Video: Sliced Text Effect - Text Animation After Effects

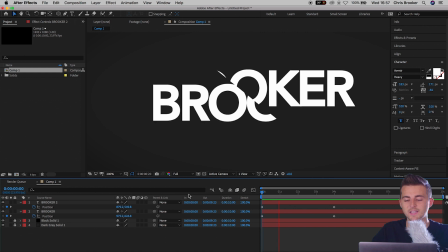[4:08]
And as soon as that is rendered, if we watch this back, we've got this really awesome slicing effect happening.
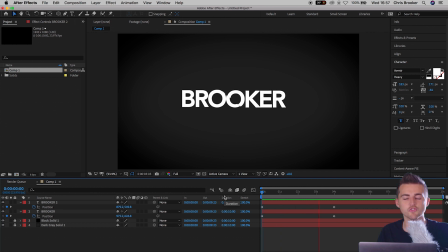[4:15]
And that's essentially the effect now complete. But if you wanted to transition that into the word so it starts sliced and then becomes unsliced,
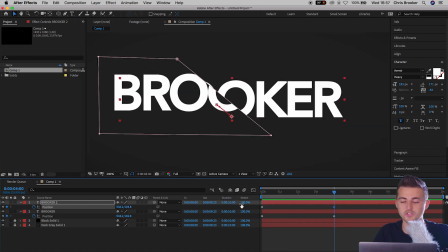[4:23]
all you would have to do is update the position of both of those end keyframes.
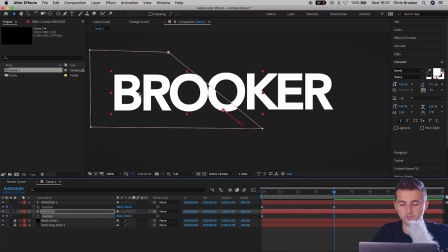[4:28]
And as you can see, the word would come together and would look really awesome.
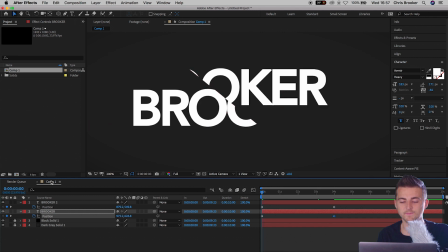[4:36]
So if we just play that one back, as you can see, it starts separated, there's a slice in between, and as it comes closer together, it ends up finishing together.
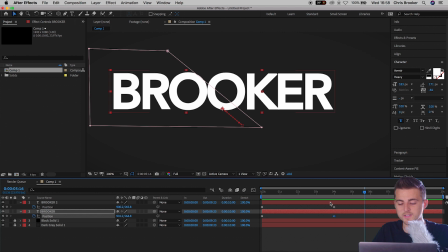[4:46]
So from here, we're just going to select all of those keyframes. We're going to right click on one of those keyframes.
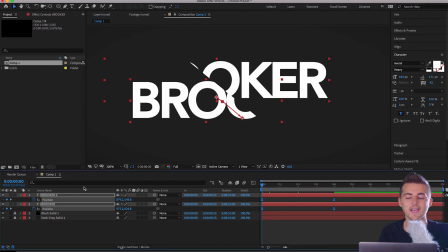[4:52]
We'll go to keyframe assistant and select easy ease. That will smooth out the animation and make this seem a lot more smooth and seamless.
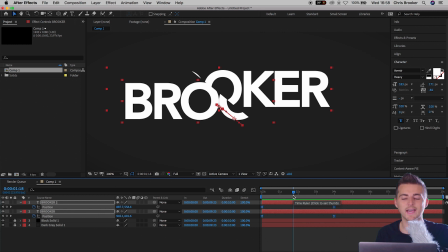[5:01]
Of course, there is just one more thing that we can do to really take this to the next level, and that is to add a little bit of shadow on one of the text layers. So you want to go ahead and figure out which side of the text you want to be on top of the other one.
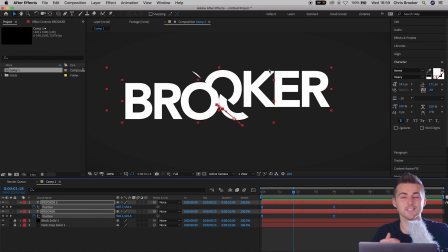[5:18]
So I'm going to use the title on the right as the one that's on top. So this is the one where the shadow will come from. So the shadow will fall on BRO.
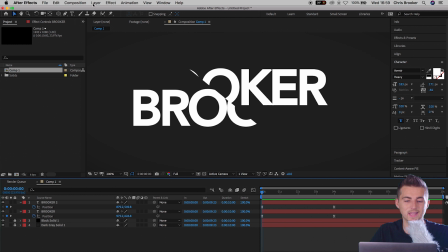[5:27]
So all you have to do to create the shadow is go up into layer, new solid, make sure this is a black solid.
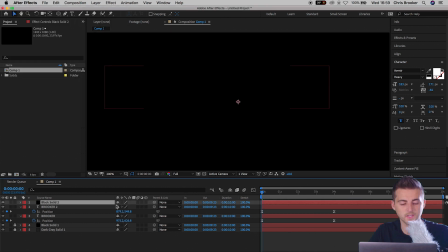[5:35]
We'll press OK on this. You just want to turn this off by pressing the eyeball for now.
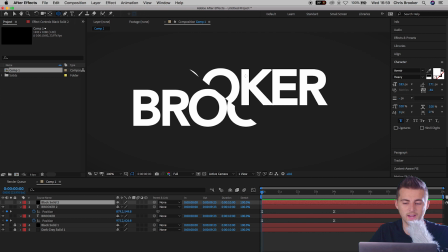[5:40]
And then we're just going to draw a shadow around the second text.
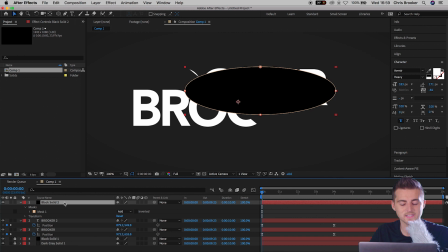[5:49]
Now you want to drag this in between those two text layers. So one should be underneath, one should be on top.
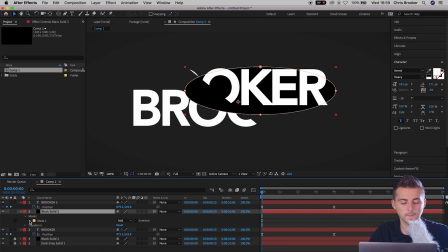[5:55]
Then you want to go into mask one, mask path, and increase the mask feather. And as you can see, that does look really awesome.
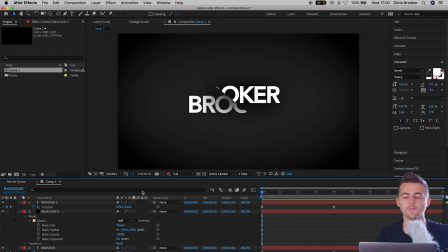[6:09]
So as you can see, if we play this back, we've got this really awesome shadow effect. But if you wanted this to appear as if these two text layers were coming together and they were coming to the same level, the shadow would disappear. So we can go ahead and animate this shadow to disappear at the same time as the text is coming together.
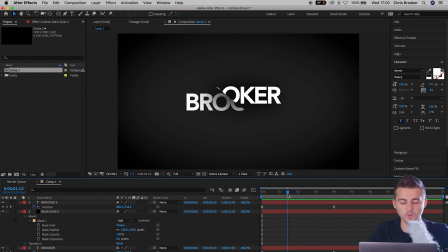[6:25]
So roughly halfway through the movement, you want to select the black solid that is the shadow. Press T on the keyboard to load opacity. Create a brand new keyframe on 100%. We'll go through to the end keyframe, so roughly 4 seconds in, and we'll pull this down to 0%.
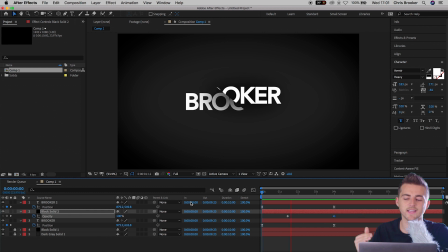[6:41]
And if we play this back, as you can see, the shadow is there. The closer they get together, the shadow disappears and it becomes one title layer. So there you go. That is how you create this really awesome sliced animation text effect right inside of Adobe After Effects. So there you go. If you enjoyed watching this video, then please do let me know in that comment section below. And of course, if you're not subscribed, then please do consider subscribing. See you tomorrow for another brand new video.